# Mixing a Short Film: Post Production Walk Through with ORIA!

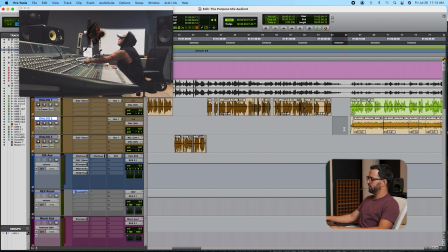[12:01]
so right there this is burning so i have a few sound effects
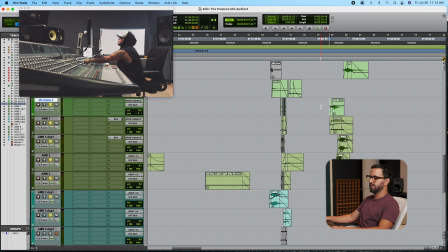[12:07]
to help me with that effect that visual effects and it also helps me transition good into the next scene so as you can see even though i have my sound design my sound effects i never really struggle with the voice i mix everything around the voice so the voice is my most important thing then everything i bring i start tweaking and sometimes you might have the right sound effect but it's just too loud so it will take you out of the mix and you're like oh this is not working a lot of times it's just a matter of volume.
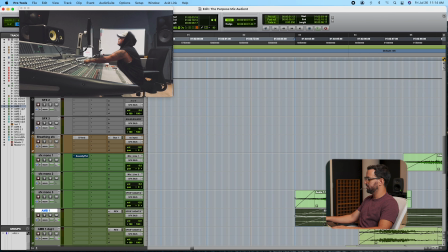[12:45]
So if you take the time to play with the volume, you know, very small changes. You see right here, I have clip gain.
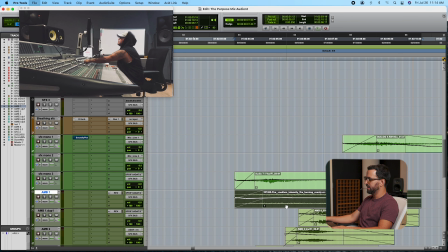[12:53]
I like to use clip gain because it will take me 90% to where I want that sound effect.
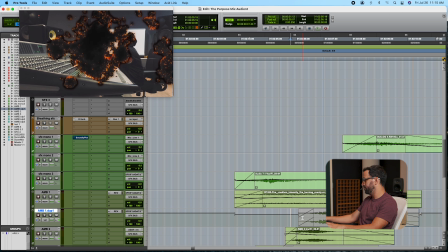[12:58]
And then I can always tweak or if I wanted to do volume automation, I can.
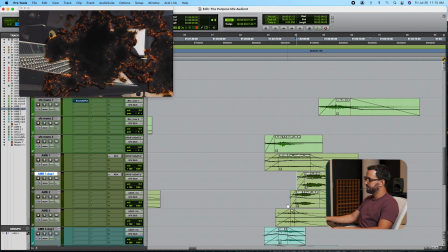[13:04]
But in audio, especially in post-production, sometimes two dBs will make all the difference in the world so it's a matter of bringing the sound effects tweaking the volume playing
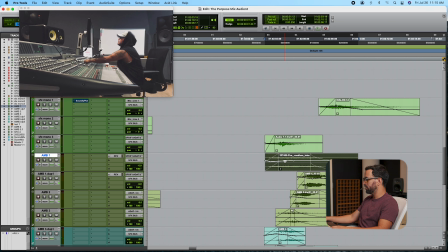[13:18]
it making sure that it sounds good then if i wanted to change this i would just go up or down and i'm constantly listening to the same thing over and over because i'm tweaking doing small tweaks but sometimes you know those really small tweaks will get you there from
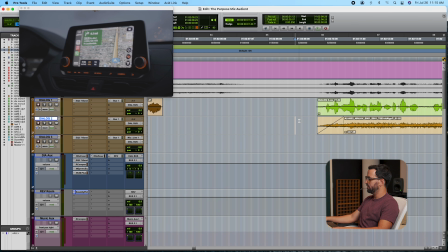[13:36]
that scene we go to this which is very test it's just him in the car
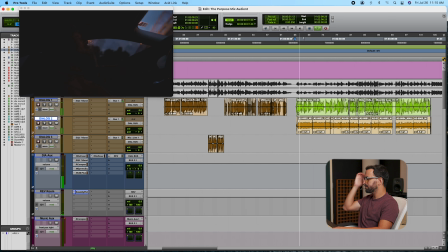[13:41]
lately life has been feeling like one big classroom and it's just like lesson after lesson of things that i don't know so my
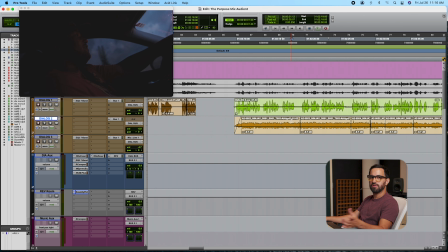[13:51]
dialogue is in the center i also have a little bit of the room tone of the car so
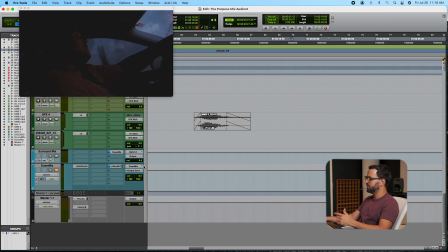[13:56]
it feels natural uh you know the engine driving interior i see
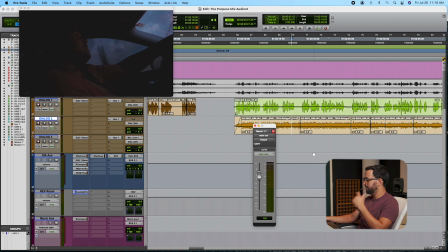[14:01]
that um i hear it it's very clean this was very well
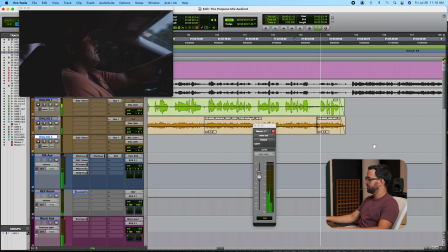[14:05] recorded thankfully i came back they disapproved me i
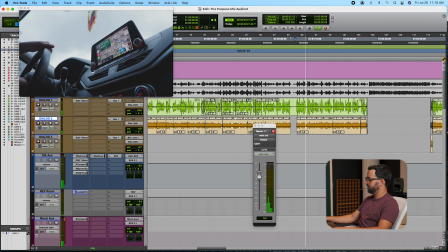[14:11] guess i was doing it for like two three months excited music comes in you know i felt like
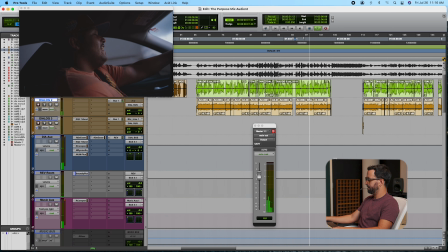[14:16] a citizen a society and then i guess randomly they
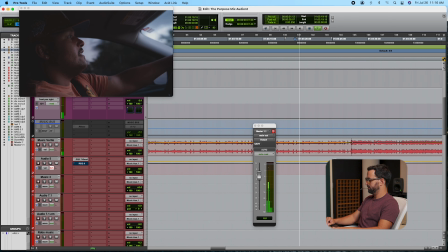[14:22] had us do like a yearly background check again and i did the yearly background check and when the background check came back they disapproved me take your knee
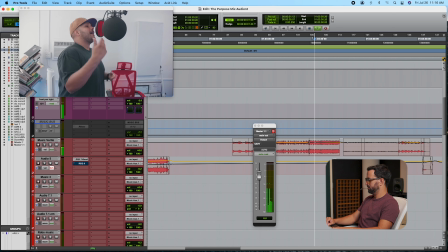[14:33] up off my neck and let me breathe I can't find employment because of my felony
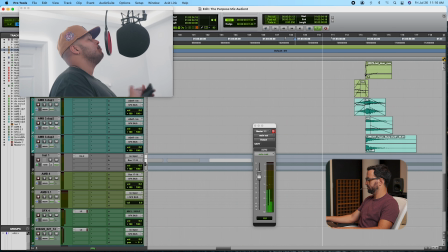[14:39] This 2020, this happened back in 05 I did that crime, I paid my time Let me move on with my life Let me breathe,
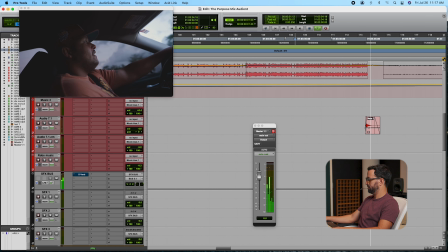[14:47] let me breathe Take your knee above my neck That was kind of like very deflating Because it was like, man,
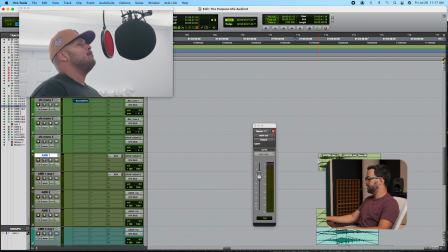[14:53]
like something that Right there I have a big hit This is, it's a part of the documentary that's emotional He's singing,
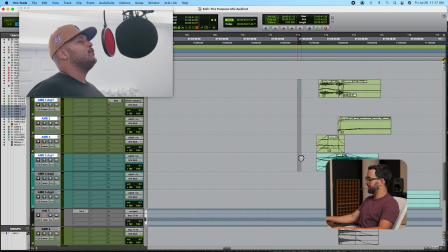[15:02]
you know, something that happened to him you can see that i have a few sound effects if i solo this now that low went for the final hit i have it on the lfe so when you hear that on a theater it's just you're just gonna hear that low end it's
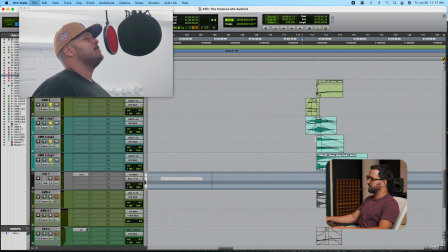[15:23]
almost like a little hit to the chest and also because this has like a slow decay it helps me transition better into the next scene so it's a natural way of transitioning
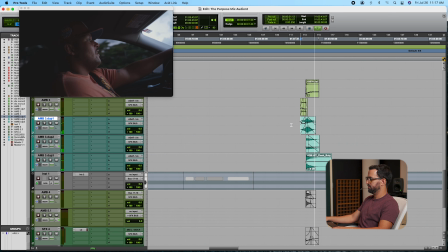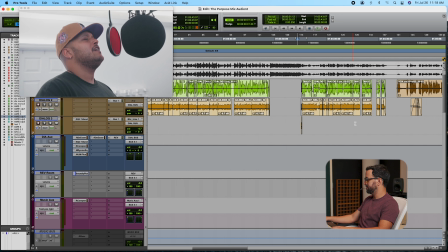[15:43]
We go back to the car and same dialogue and a little bit of the natural engine of the car.
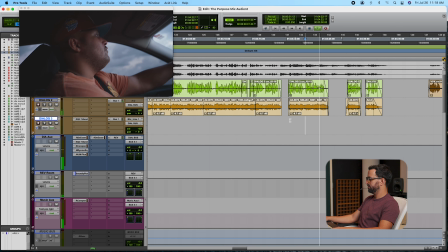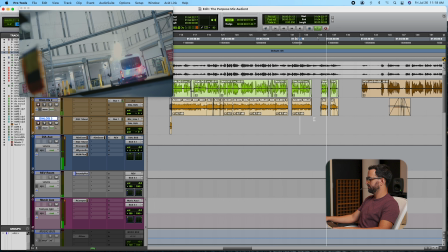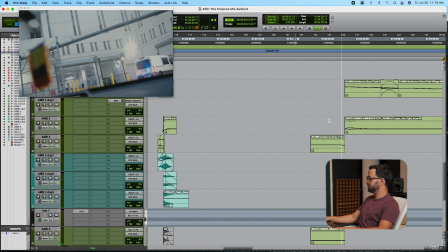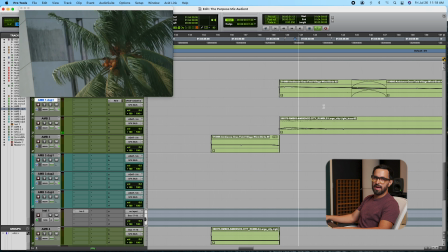[16:07]
Then my ambience kicks in.
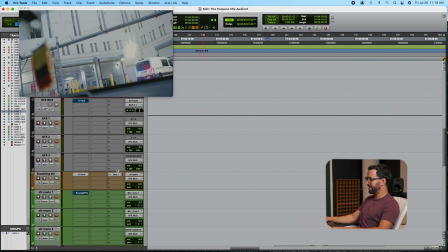[16:15]
sending my ambience to the front and the back as you can see right here on my sound effects bus
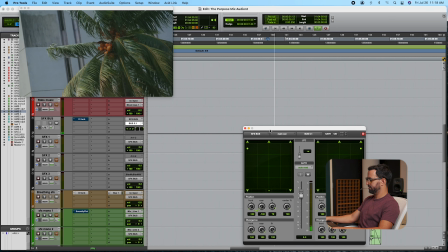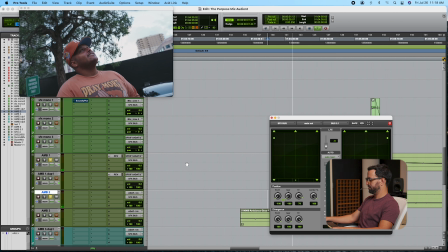if i didn't have this this ambience i'm gonna mute it for a second i'm just gonna have his dialogue it
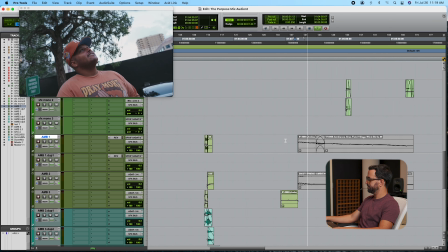[16:46]
just feels empty i don't know man it's kind of it's
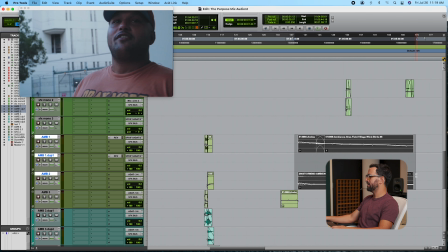[16:53]
trippy i do have a little bit of the ambience when he starts talking but otherwise we just feel
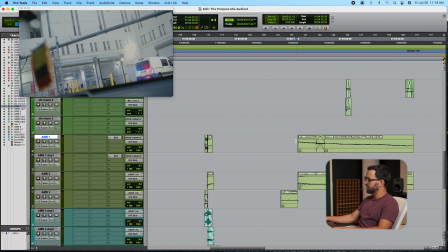[16:59]
a little bit of like depth and it just feels empty so this ambience you know you can see that it's a little bit windy
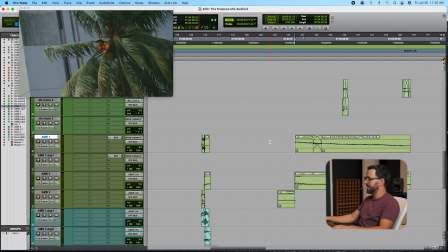[17:06]
it's helping me support visually and at the same time it's never taking me away from the story or from him being there so it's just supporting the project overall hear a little bit of the wind
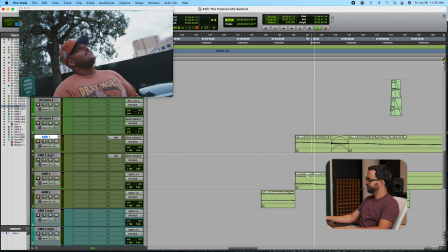[17:23]
leaves moving that's what we're doing my goal and my job is not to add sound design to add sound design because anybody can grab and put you know 300 tracks but that's not really the goal the goal is to support the project so that can be two tracks in this case i have
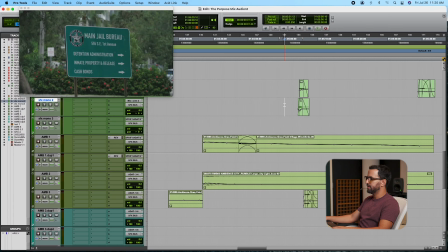[17:43]
two different ambiences plus the ambience that i have from him in the center the ambience that i added it's in the front and the back so now i'm surrounded by audio which when you're going to a theater that's what you want you want the people to feel like you want the viewers to feel like they're in that place
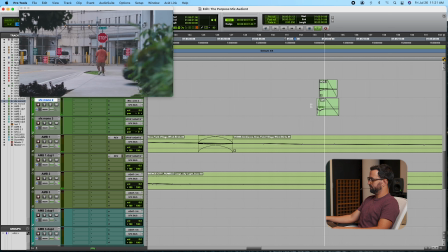[18:01]
those cars
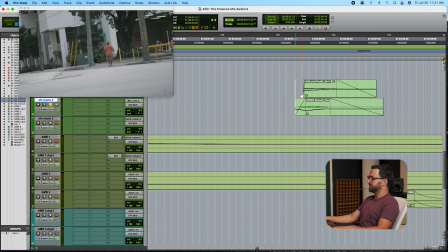[18:10]
i'm adding a little bit of them so that it doesn't sound empty because
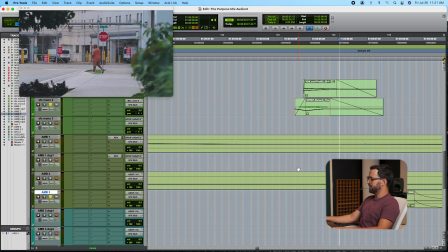[18:16]
i see the car kind of like walking into the parking lot and
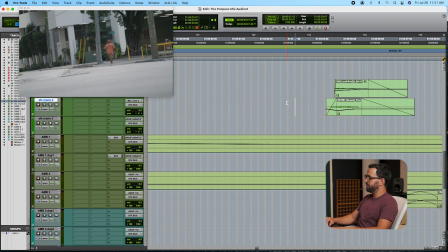[18:21]
then that car in the back is just very subtle um i want people to you know never be taken away from the story and be like oh he added this sound or he added this punch or he added this explosion no um i want people to when they see the project to feel like that was the original sound from the project that's my goal for it to feel natural and organic especially for documentary zero for me is still freedom
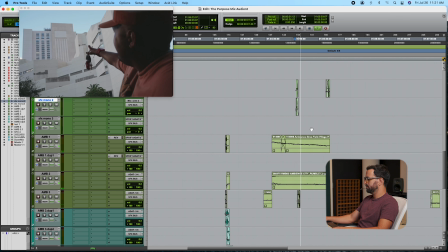[18:46]
ground zero for me is i'm still free i'm not in that place but i feel like once you have physical freedom spiritual freedom very subtle like
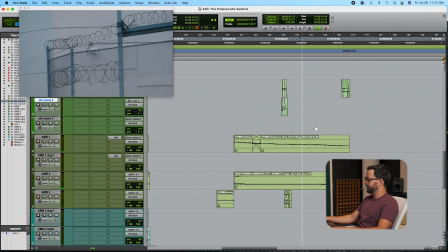[18:55] you do have everything being locked up the fights i can handle all that but i think the hardest thing that was almost unbearable was being away
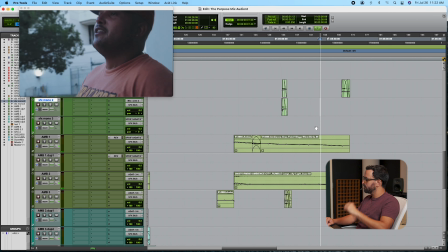[19:05] from family and so like you know hugging them for the first time uh
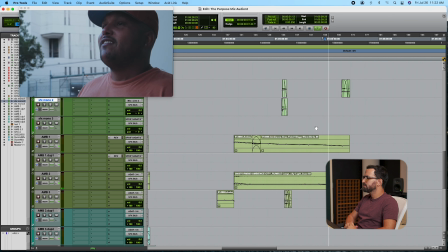[19:10] that was like the true actual sign of like physical freedom that i was free one
of the most powerful tools in sound design it's silence sometimes you might have a scene that's emotional and all you need is silence in this case he finished talking and we have a few seconds of the ambience and sometimes that silence will make you feel like it's uh It's awkward or that something's about to happen, but sometimes silence is necessary to illustrate pain and some feelings that might not be positive.
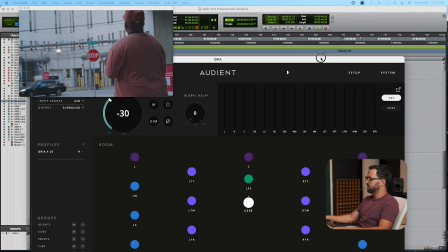[19:49]
One thing that I really enjoy from the Audient software and I'm gonna bring it to the screen for a second
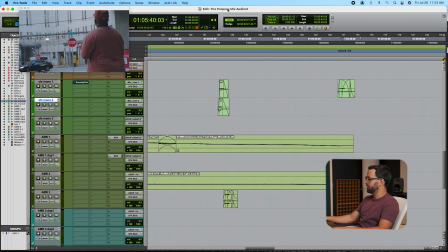[19:56]
You can see what's happening with the speakers I knew that he was changing.
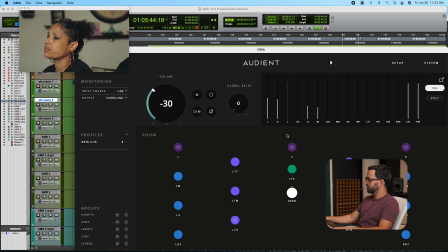[20:00] He was in there for a purpose And when he came home, I knew he was gonna be bigger and better than he was before he went in You can see the volumes that are playing on your left,
right, center, left rear, right rear.
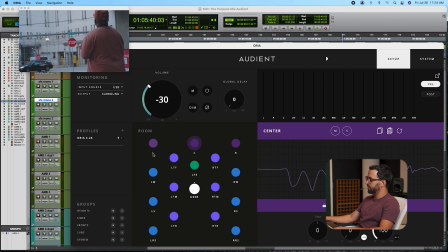[20:13]
I can also see on my setup in each speaker what my calibration is looking like. I have something that honestly is one of my favorite things, my trim for each individual speaker.